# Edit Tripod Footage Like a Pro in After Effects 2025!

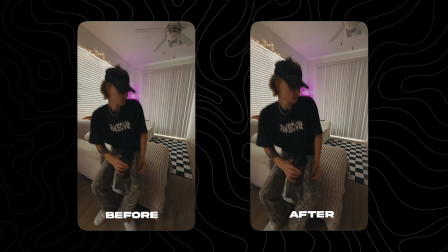[0:00]
Today I'm going to be showing you guys how to make your tripod shots look a lot cleaner and kind of just have like +100 aura. Now the biggest thing with tripod shots is they just sometimes look too static, so I'm going to go ahead and show you guys two methods to be able to like actually make them look a lot better, but also like keeping it super subtle so that way your viewer doesn't even realize like you threw on some sauce. And it's just these little tiny details that literally make or break an edit. So before we go ahead and get inside the video, I'll let you guys know that my name is Chris Boustedt and I run the Takeover Shop, where I'm also editing assets and presets for content creators just like you. And if you're watching in the month of September, I'm currently uploading each and every single day, as it is currently Saucy September, meaning that I am just dropping sauce each and every single day to celebrate the launch of Shake Sauce 2,
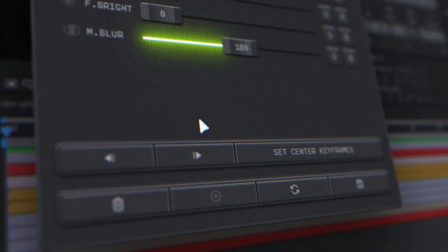[0:47]
which, by the way, if you guys want to go ahead and get a free 7-day trial, link will be down in the description below.
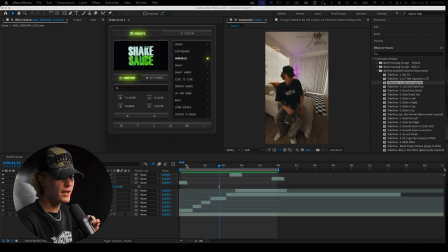[0:52]
So without further ado, let's go ahead and get started inside of After Effects in today's tutorial. So I actually have all of my footage sort of chopped up, already lined up inside of After Effects. I'm going to show you guys what it's looking like. I'm going to actually remove all of the overlays and just let you guys see what it looks like before.
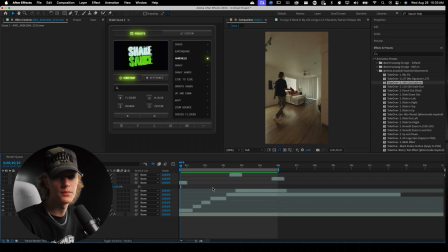[1:10]
So like, as you can see, like, it's not horrible, right? Like, you could post this and it could be like an okay edit and it could perform just as well. But there are some secrets to add some sauce. Now, the first thing is actually making it look like a handheld look, or just adding a little bit of movement. And the way that we're gonna do that personally is we're gonna use Shake Sauce 2. If you wanna learn how to do this effect for free, one, install a 7-day free trial, or two, go watch this video in the top right corner where I show you guys how to actually add shakes to your videos all within inside of After Effects with no plugins.
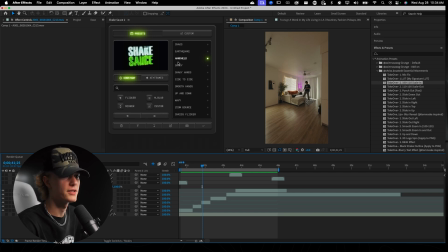[1:40]
Okay, so today we're actually gonna be using Shake Sauce for this. So I'm gonna go ahead and just go up here to this handheld preset, and we're gonna go ahead and just hit check mark. And this is automatically gonna fill the timeline with the shake sauce. And then let's see what it's looking like right now. So as you can see, it's a little bit too fast and maybe the amplitude's a little bit too big.
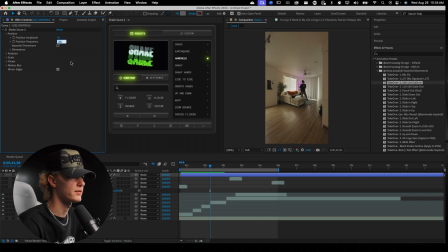[1:59]
So here's how you actually fix that. For me, I got a position. I'm gonna turn the position frequency to like literally 0.5 because I want this to be a super subtle effect. And honestly, I might just throw this up to 10 and then we'll see how this looks. So the key for this shake is to make it super subtle.
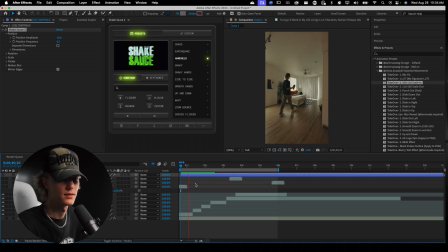[2:14]
So let's go ahead and watch this back and see how it's looking. Okay, cool. So it's super subtle. Like, that's actually exactly what we're looking for. Just like that, to where you could almost like barely even tell that there's any movement.
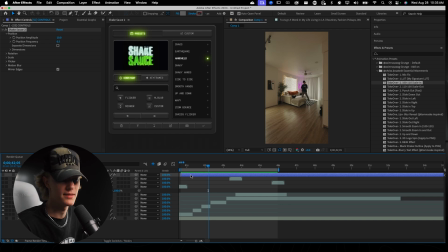[2:27]
Now, if I was a viewer on Instagram, I probably wouldn't realize that this movement is taking place. But as you guys can see, it is making a big difference. It's kind of just adding like a little bit of movement, a little bit of interest, which is exactly what we're looking for. Now, the second step is just adding a simple scale in for the actual like composition or clips.
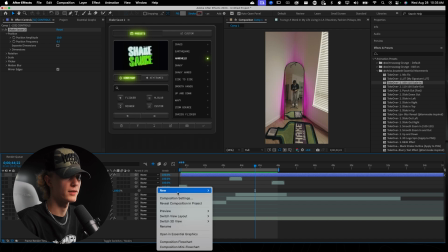[2:46]
And the way we do that is we want to right click over here, new, and then go adjustment layer.
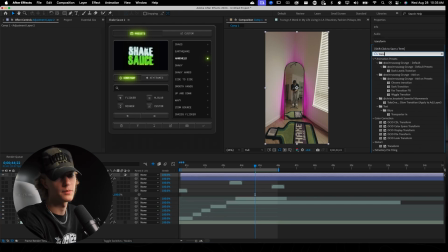[2:50]
And then there's two ways you can do it. You can add a preset, or you can go to transform and do it manually. I'll do it manually for you guys just to drop some sauce, share with you how to actually do it. So you go to scale, you hit U to see your keyframes.
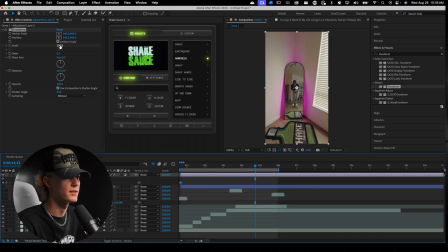[3:02]
I'm going to go in the beginning because I want it to scale in, and then I'm going to go to the end and then just maybe do like 120, something like that. Looks like a good frame, and then just throw this at the end, and then we'll go ahead and play it back and see how it looks.
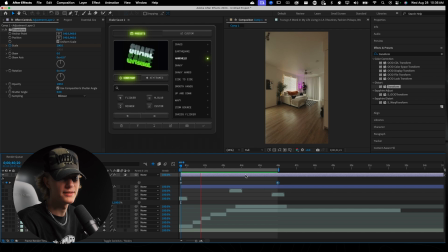[3:20]
Our fire, yeah. So this is like looking really clean. As you guys can see, we have a subtle zoom and then a subtle handheld effect. And honestly, to me, this looks way cleaner and like just a lot better. It has a little bit more interest, a little bit more energy, and it just seems like, you know,
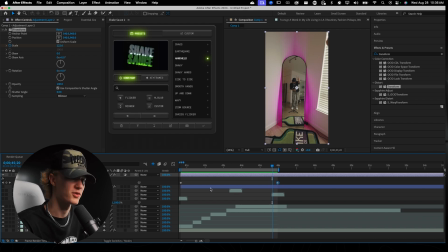[3:35]
you're actually a good editor rather than just like just cutting stuff up and calling it a day. Anyways, guys, thank you so much for watching this video. If you guys want to go ahead and cop Shake Sauce 2, link will again be down in the description below. If you guys want to learn how I edit my Instagram reels in Premiere Pro, go ahead and watch this video in the top right corner. But that is it for today. Remember, take action, take over. I'll see you guys in the next one. Peace out.